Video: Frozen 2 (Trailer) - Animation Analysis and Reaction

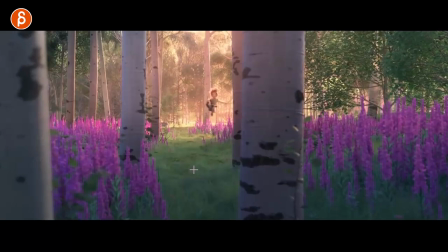[3:24]
that's cool and i like that this goes into as it says here a magical place and i'm totally on board with this having this getting into
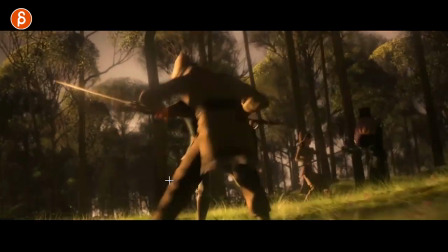[3:33]
the more uh fantasy magical realm i mean we had trolls and things before but still cool
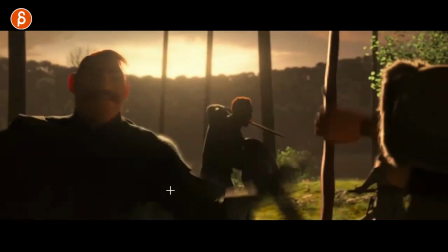[3:41]
too look at that cool look too with the lighting
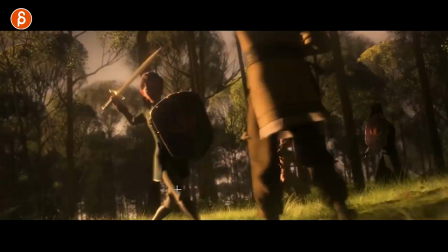[3:45]
items we're nerding out on things that you're seeing as well but it's like the expansion of the characters and where we are
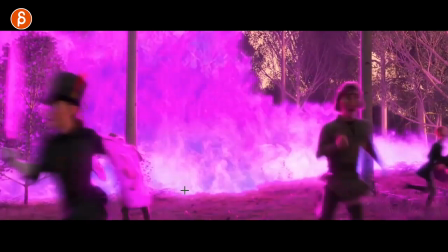[3:54]
and a lot of effects in this trailer too cool stuff there i'm looking at cycles is another thing of where if
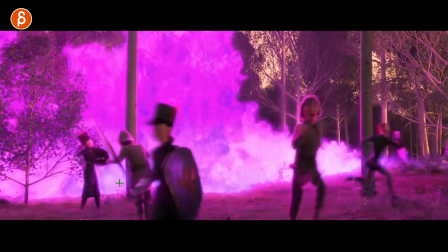[4:01]
you have cycles right one way to show them off could be something where
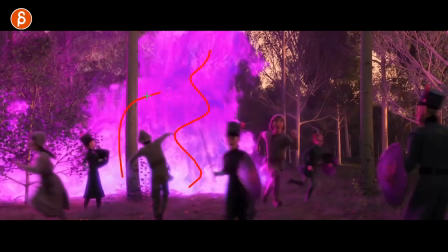[4:05]
now you might not want to do effects but you could have let's say a bigger creature some whatever creature
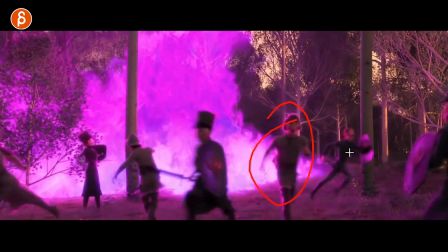[4:11]
that you want to do or dragon or something and then all those cycles you did you can put in as
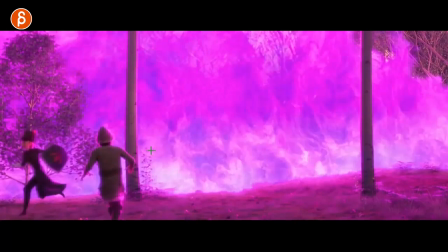[4:16]
they're you know fleeing as they should from this massive creature and that will be one way to show off your cycle but it's not just a
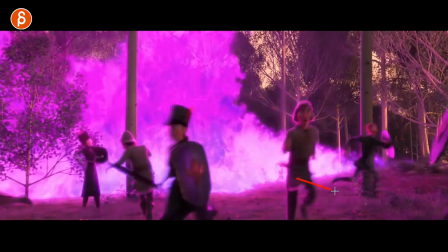[4:23]
cycle that we just show from you know front and side on your reel but it's part of the shot and it's just part of something where they're
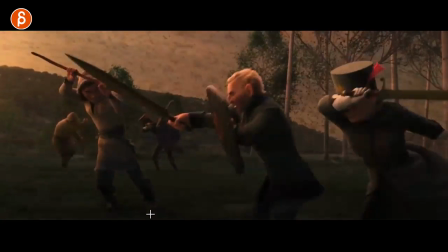[4:29]
fleeing there's a purpose to them running or walking off that's cool that reminds me of something that I just saw that I can't talk about.
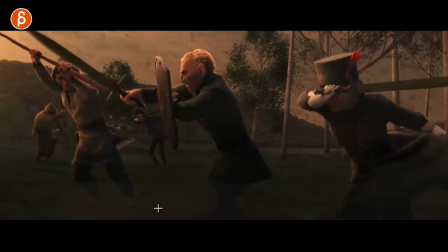[4:38]
That's cool.
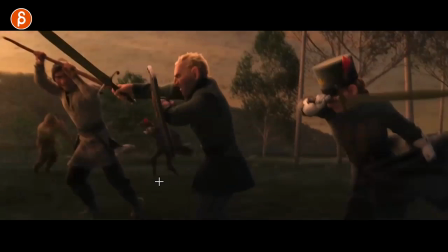[4:40]
This to me would be an interesting thing of a it's almost like a weight assignment like you're pushing against something weighty and showing the force of the wind.
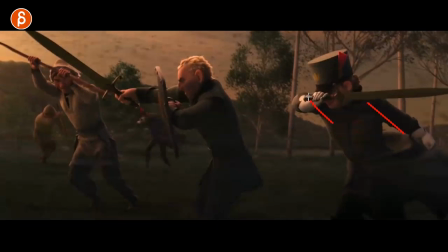[4:48]
It's cool. Also interesting to see contrast right one arm here facing like this here is one arm with the shield like that both arms like this so kind of the same ideas but all contrasting and different.
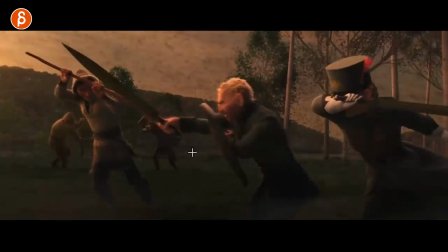[5:01]
It's very cool and you can see also the timing this how this character goes has that bigger drop there so even on something i mean who knows
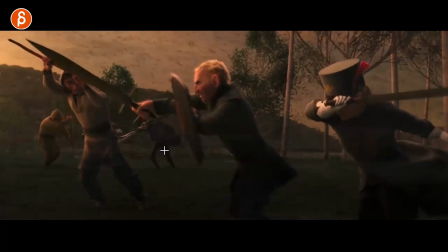[5:08]
how long the shot is in the movie but even on something let's pretend short you still want contrast you want you don't just want to hit
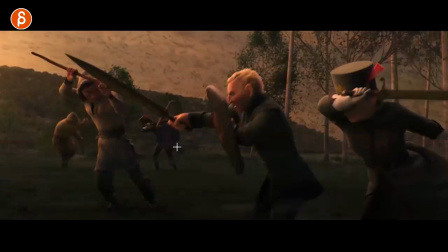[5:15]
this pose and go as he goes back it's that little slip there always a little bit of contrast and it's mainly on this guy because he's also
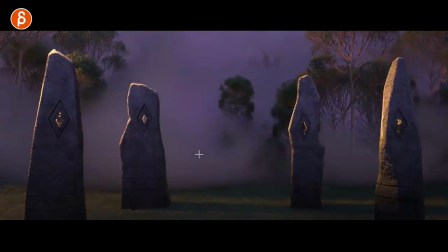[5:23]
centered so probably the chances are people are going to look at this guy the most more effects oh i love this This is the first thing
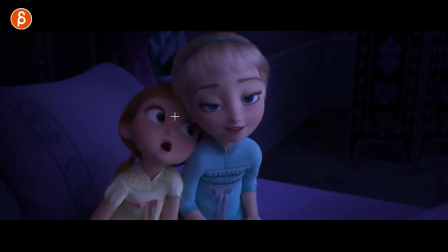[5:32]
I went, oh, this is so cute. I love this. I love that. You know, you can tell the loving sisters and they're used to contact. And there's just the friendship and the sisterhood there. It's just so cute. And the cute designs.
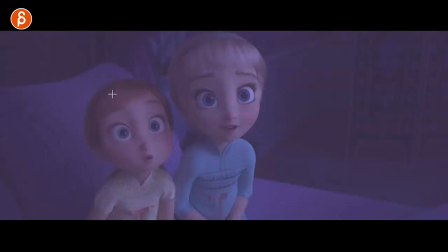[5:45]
A little offset asymmetry on that mouth. But I love that little thing here. So cute.
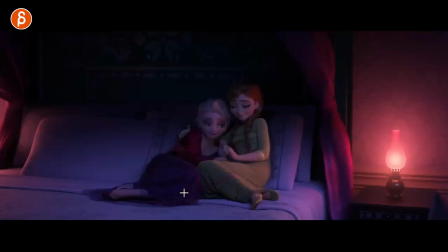[5:54]
Again, very short shots. Logo. This is cute too,
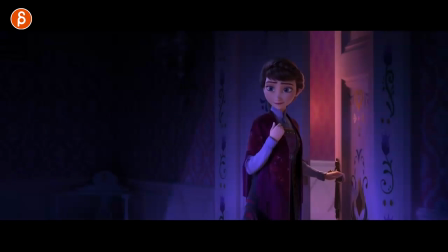[5:58]
in a way where I'm just reading the things here. but you have hold on i can scrub it faster where she is resting on the
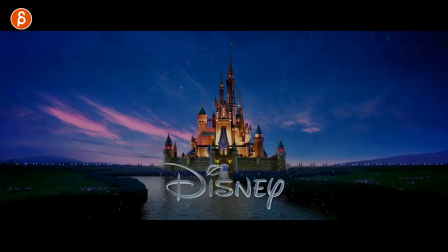[6:07]
shoulder and then as we go older here now it's the opposite
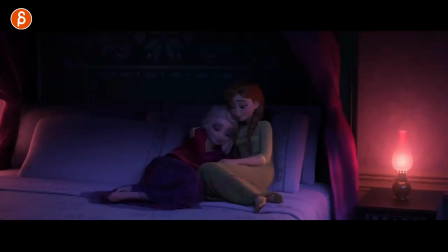[6:11]
but that's always something i always recommend to the students contact points a lot of times contact points or just people who interact it's like a fight or something where someone punches that could be a weird tangent here but not that you should punch her but it would be like one or two frame contact if at all depending but to me interaction like this is much
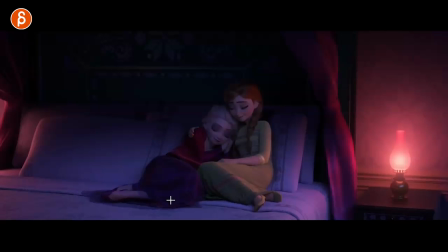[6:30]
more impressive to see because it's very hard to do and it's depending on your tools it might be or a huge pain to do that but it's always interesting
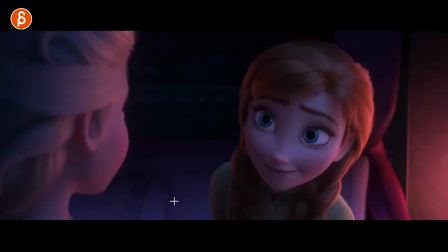[6:36]
to see and potentially more interesting in terms of skill sets to show off again